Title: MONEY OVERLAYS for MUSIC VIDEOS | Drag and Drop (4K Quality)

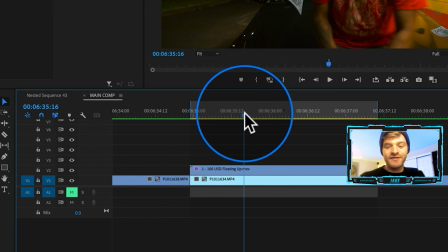Another great method in order to make this money look more blended with the rest of the scene is going to be to highlight both the overlay and the clip, right click and hit nest. So this is going to basically smush the overlay and the clip together into one clip.
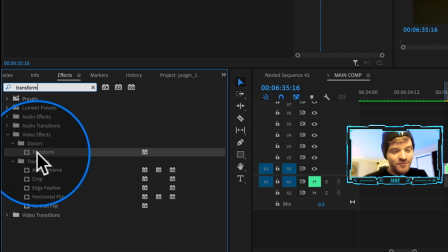So I'm gonna go ahead and type in transform under my effects panel and click and drag it onto my nested sequence.
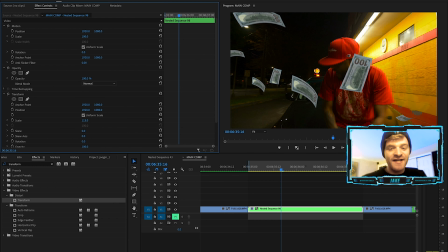Now, because we nested the overlay and the clip together, when we scale this camera in, the money is going to stay where it's at in the frame. And this is going to make it look more natural. It's going to make it look more authentic, as if it were actually in the shot itself.
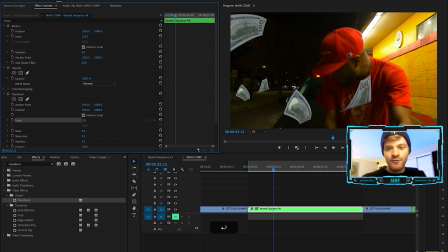So I'm going to start this clip zoom at a value. Let's go to like 150 here. So it's pretty zoomed in there in the beginning.
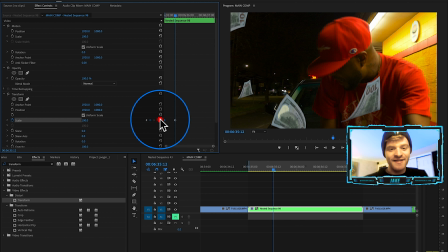I'm gonna make a keyframe under scale, and then I'm going to reset this scale value and drag the second keyframe to the end.
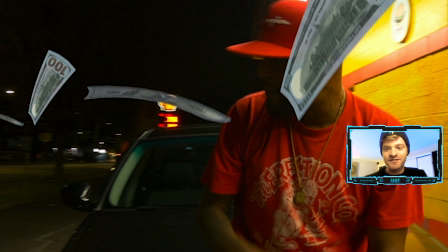Now, as I scroll over the shot, you can see the camera starts to zoom out and the money is,
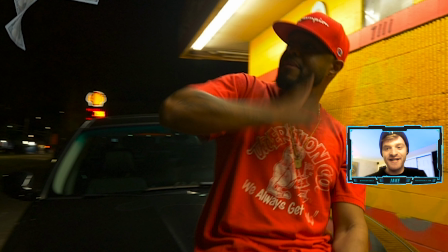you know, kind of staying in the same place as if it were actually in the shot. So this is what it's gonna look like after I combine the Lumetri color with the transform effect, and you can see the money makes you almost do a double take.
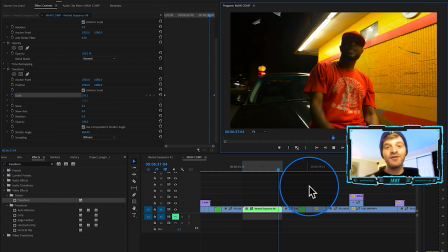It's almost like as if it were actually there in the scene. And that's what I love about this money pack from Bryan Delimata.
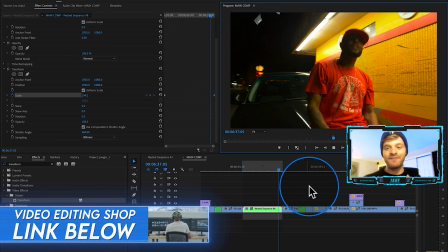It's really convenient, easy to use. You don't have to play around with it too much to make it look sick and have it look well blended with your scene.
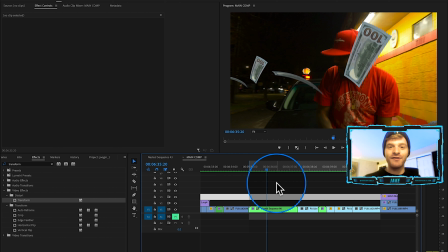Now, if I want to take the look of this scene one step further and maybe make it look a little bit more edited, what I can do is double click into my nested sequence,
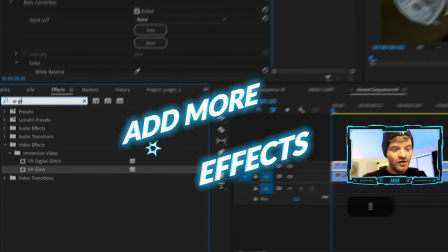come over to your effects panel and type in VR Glow. And I actually really love this effect.
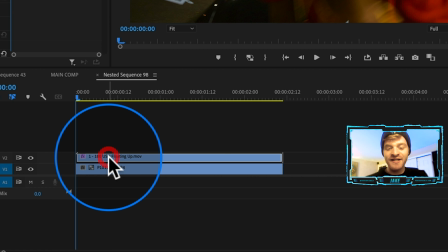It's one of my favorites built into Premiere Pro. I'm just gonna click and drag that onto my floating money overlay.
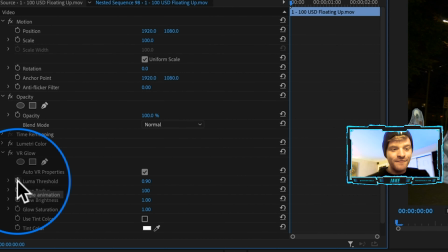Now you're not gonna see much difference right away. So what we're going to do is make a keyframe under Luma threshold, and we're gonna take that value down to 0.
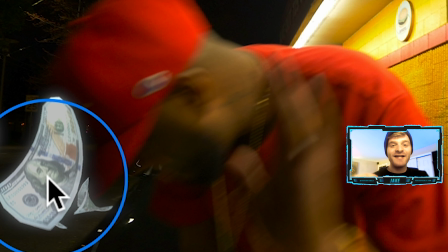That's going to enable our money to start glowing, and it just kind of adds to the surrealism of the look.
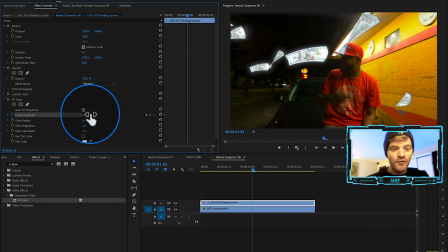Now what I can do to kind of fade this glow out before the clip moves that far forward is move about halfway down where this overlay is in the timeline.
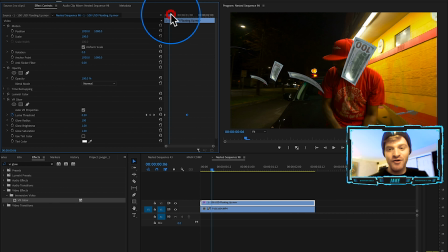I'm just gonna reset the parameter value back down to its original, so the glow is totally non-existent as the clip moves forward, but it just starts with that little glow. It's kind of like that little cherry on top.
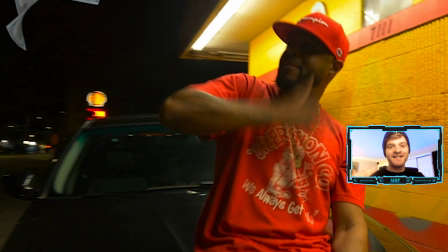So as I play it back here, you can see as the clip starts, the money kind of has like that glow shimmer to it, and it just makes it look a little bit more interesting.
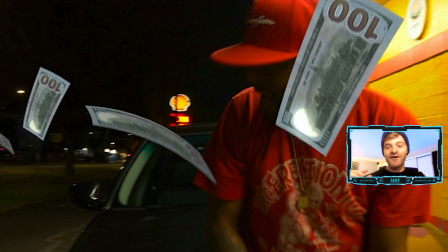It's kind of like that little cherry on top that we all love when it comes to these types of edits.
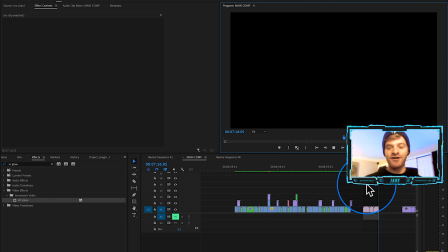For this next example, we're gonna be creating some money transition overlays using the cinepacks money effects pack.
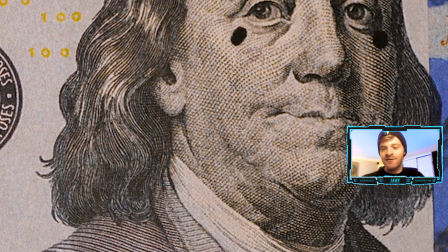This is really cool. Here you can see we got some loops on our timeline already, and these are just gonna be really easy drag and drop kind of transitions that we can put in our timeline.
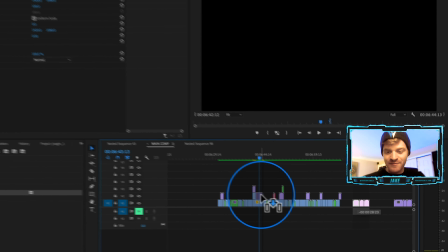So what I'm gonna do is just take this first transition from the cinepacks money effects pack.
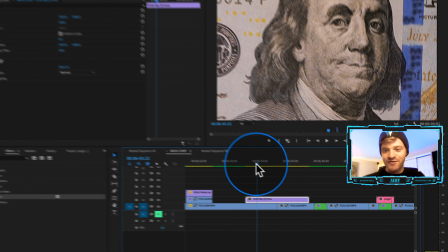I'm just gonna overlay it onto video layer 2, and you can see that without even having to do any masking or anything,
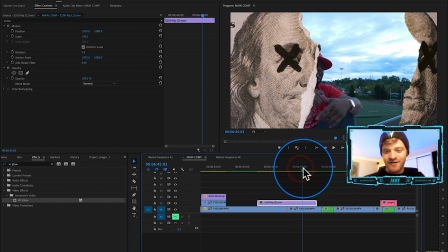it starts to come into the frame here, and as long as you center it up good, it's going to reveal the next clip.
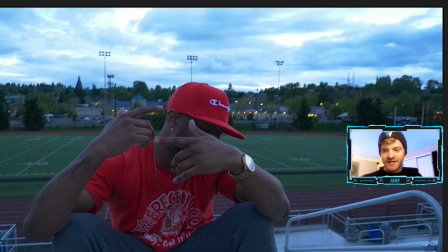So here we go, boom, money, boom. So I really like this look.
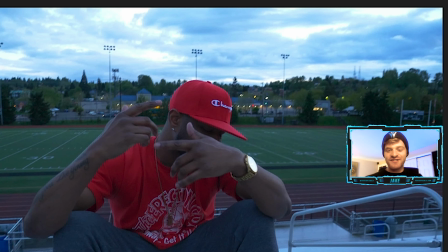I just think that the transition itself maybe lasts just a hair too long. So what I'm gonna do is click onto my money overlay.
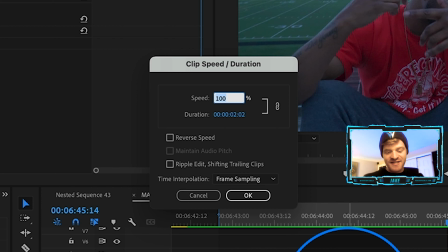I'm gonna hit Command R, and let's speed this up to maybe 150%.
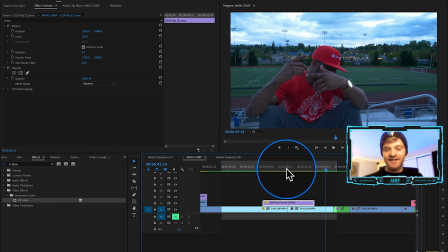Just scooch it over here on our timeline so that it lines up. So here we go. It's a little bit sped up now.
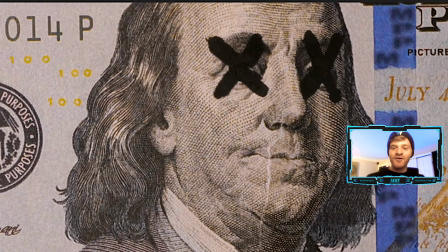Boom. A little bit quicker, a little bit more subtle, and it flows a lot better with the edit.
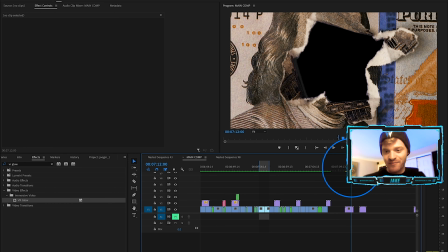Let's try this one out here where Benjamin Franklin kind of rips out from the middle there. Let's click and drag this over 2 of our clips on our timeline.
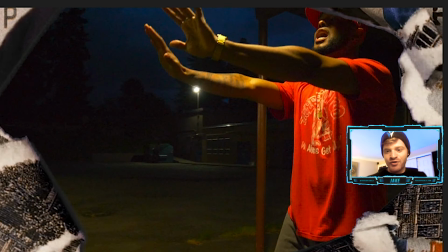All right, so here we go. Ready? Boom. Very creative.
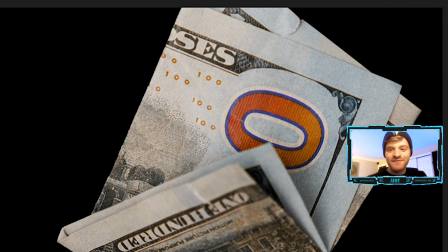So we're gonna try one more transition from the cinepacks money effects pack, and this one really caught my eye.
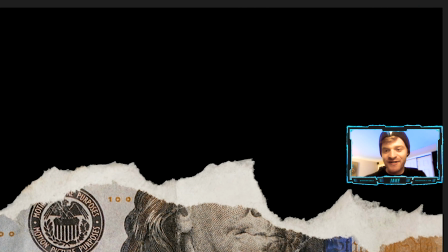It's really cool. It's more complex animation here. This one obviously is a little bit longer transition, but that's okay.
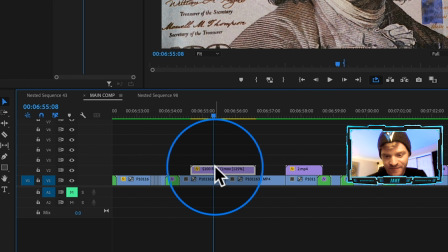Maybe we speed it up here. Let's go to like 125%. Just drag it over here, make sure that it's lined up with our cut.
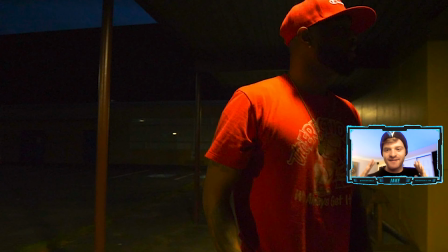All right, so here we go, boom. Yes, this one's super crispy. I really like this one.